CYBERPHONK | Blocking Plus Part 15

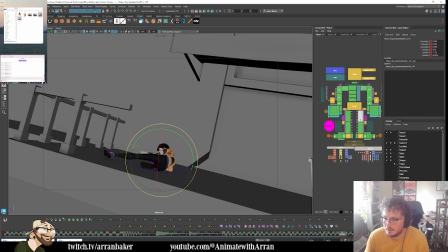(79:34)
And then the leg here.
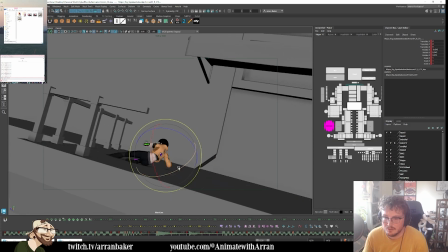(79:40)
Just gonna add the in-between. I'm gonna tweak the timing on the leg in a minute. Trying to get the pose working.
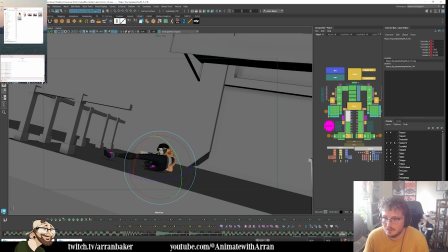(79:49)
Here. So now this is where that leg being in the breakdown. It's pretty quick. May also need to be on ones potentially.
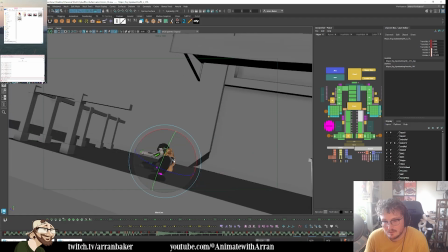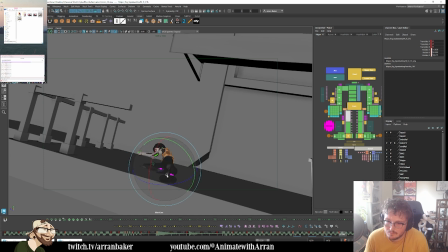Just trying to get a line of action to push there. That feels better. We're getting more of a line of action going through the body there now. And we get more of a clear silhouette on the arm as the menu comes through.
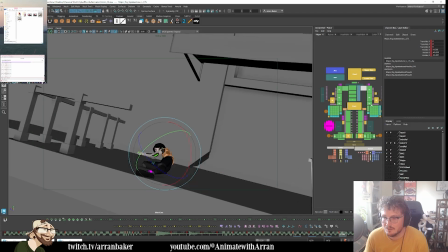(80:39)
So we're kind of killing two birds with one stone in a really nice way. I want her deliberately to hide her head in the menu.
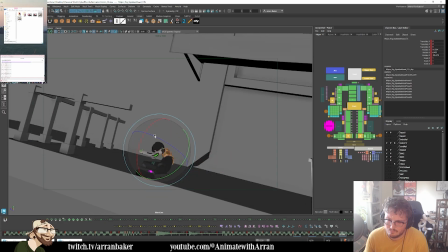Because the idea is she's placing the menu in front, like behind her head. So I want to have a pose where it's very clear that she's trying to hide behind it.
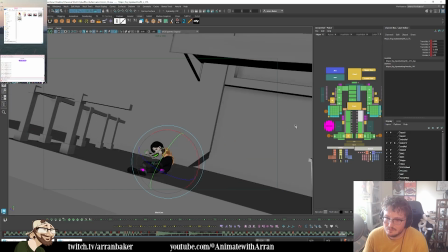Which may mean in this in-between,
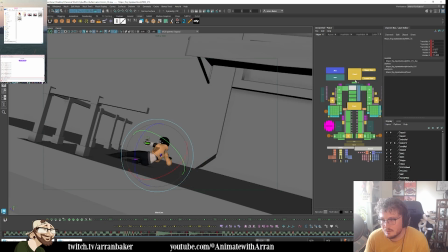(81:33)
it's a tricky one because I need to keep her head tucked under. Where did I put it before? I was drawing behind.
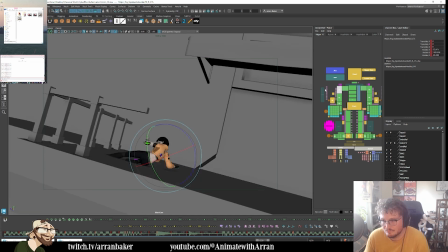So it's coming up.
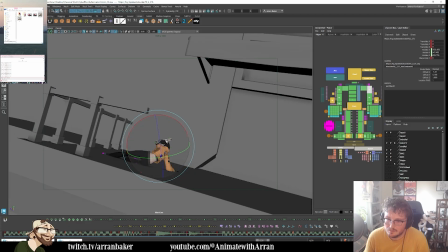Then maybe I can play around with the shoulder pose to connect the chest, to connect the shoulders a bit more.
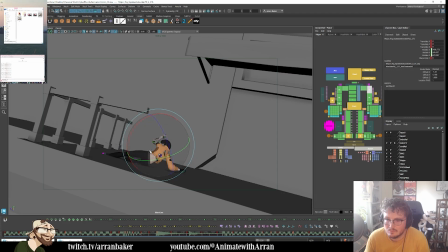So if that's the angle, then I can twist
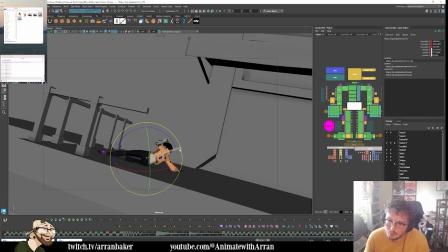(82:44)
the upper half a little bit more, just so we get that nice line going through. Then I can tweak the legs.
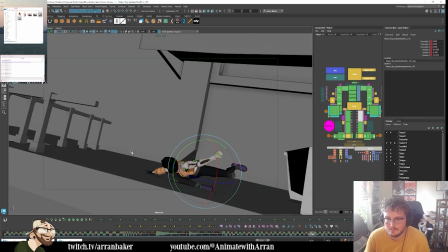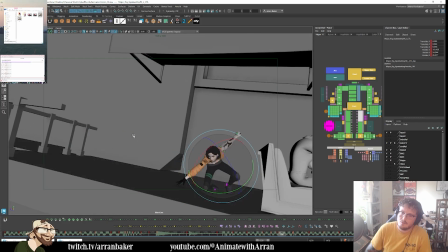(83:06)
Now,
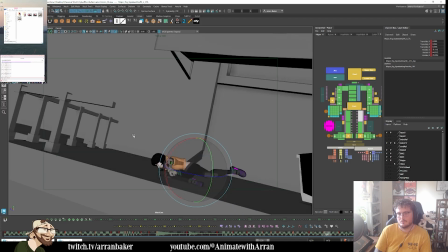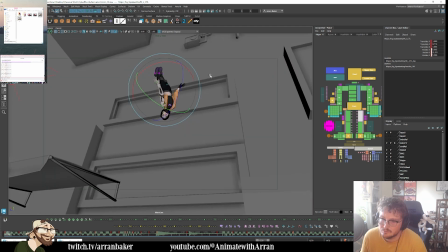(83:18)
I'm wondering if we need to slide slightly less.
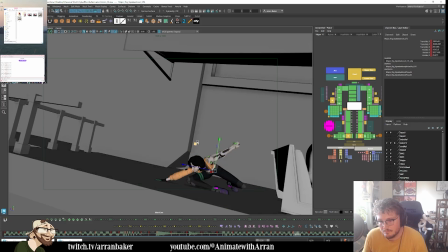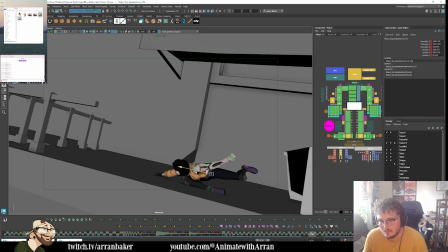(83:31)
Through here, it needs to stay back a bit longer. So that as we come through,
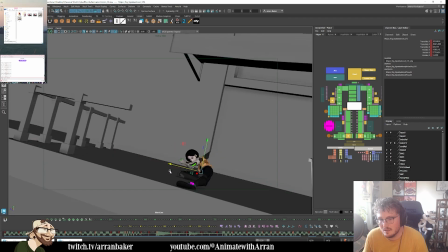(83:45)
here, we're reading the slide. There we go.
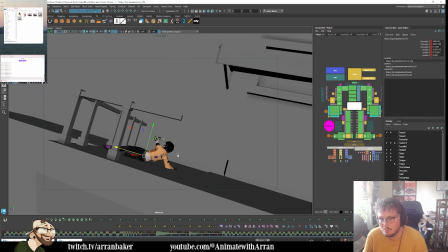(83:49)
So we're going to come through here, and then we're reading the slide through this part, where we're reading this pose more as we travel past the robot.
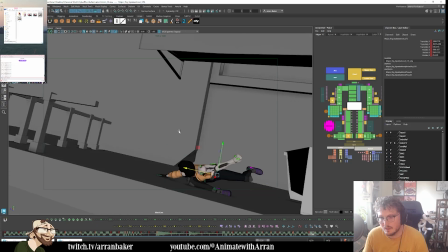(83:57)
I think that makes more sense. And we get a nice like follow through of the arm that reads a bit clearer.
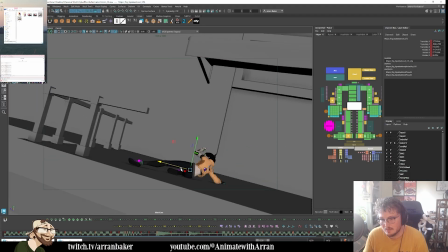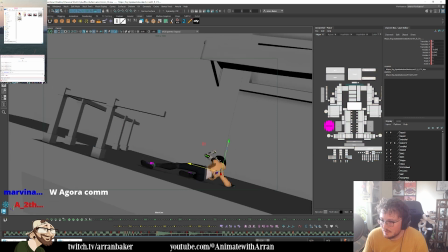(84:20)
So now when I add an extra in between here,
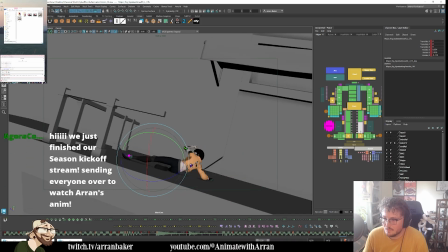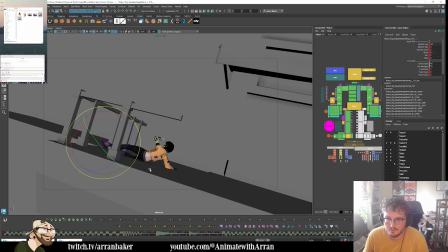(84:43)
and get a bit more of a straight there on that arm, on the leg. Makes it a bit more interesting.
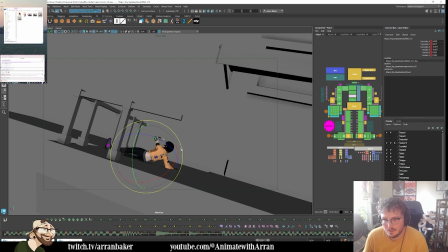(84:59)
We may need to get a little bit more weight on the slide here. So the angle of the arms is going to pull back a bit more.
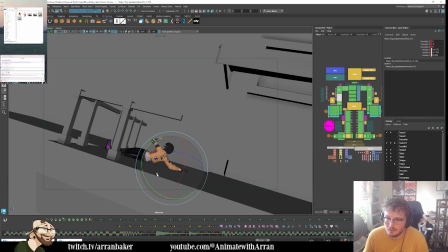(85:18)
We're getting lower to the ground. I can always have the hands go flat out. This is her right hand.
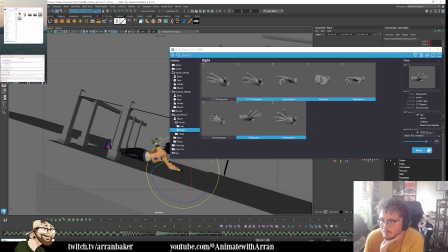(85:30)
It'll be like that.
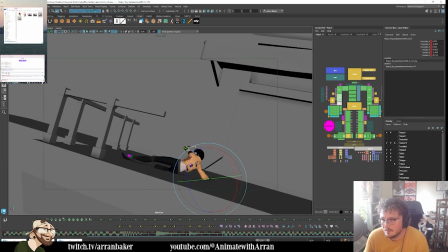(85:40)
Something like this. That way, as we ease out this stuff, Feels like the shoulder here, that connection is still a little off.
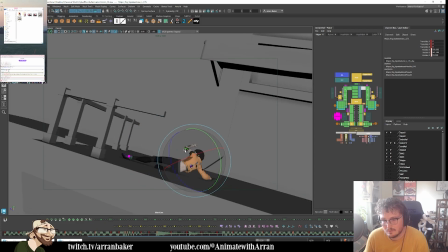But this way we're going to get a bit more contrast
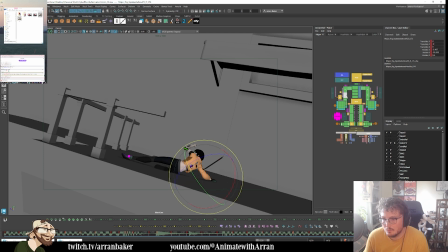(86:21)
on the weight of the arm. Like that. We get a nice ease out of the hand, kind of trailing behind too.
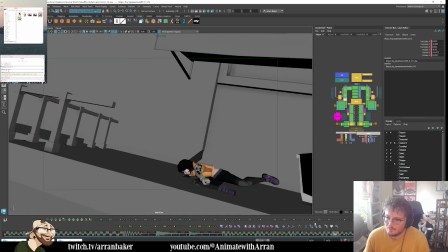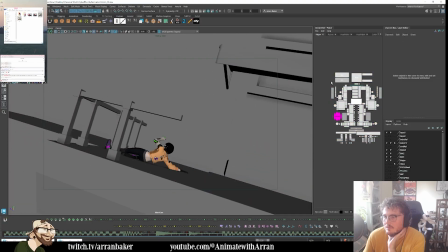(86:45)
Yeah, so that speed up feels a little bit too quick now. But we do have loads of time here, so that's perfect to reach this.
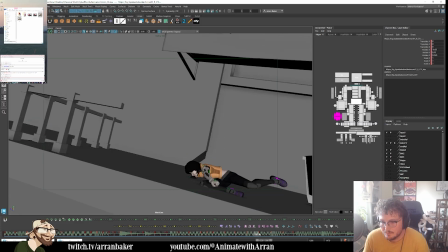(86:54)
So we can just drag this out. So from here to here to here. Let's delay this. So that needs an extra in between there.
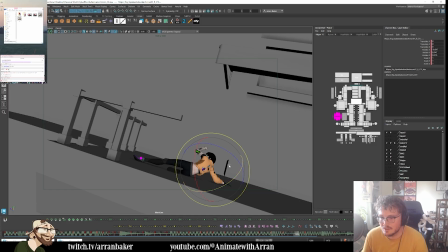(87:09)
So this is just a sliding pose at this point. And then we are going to be slowly easing into this.
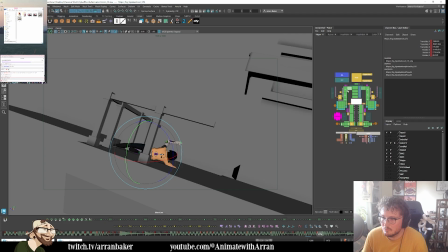(87:24)
A little bit more weight on the shoulder. Starts to come around.
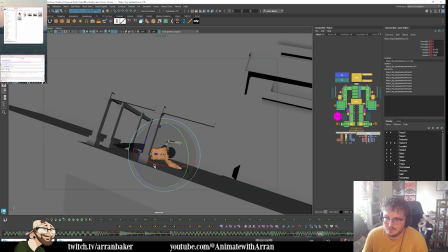(87:38)
Keeping the head. Trying to aim where she's going. Oops, wrong one. So this can begin to come around too.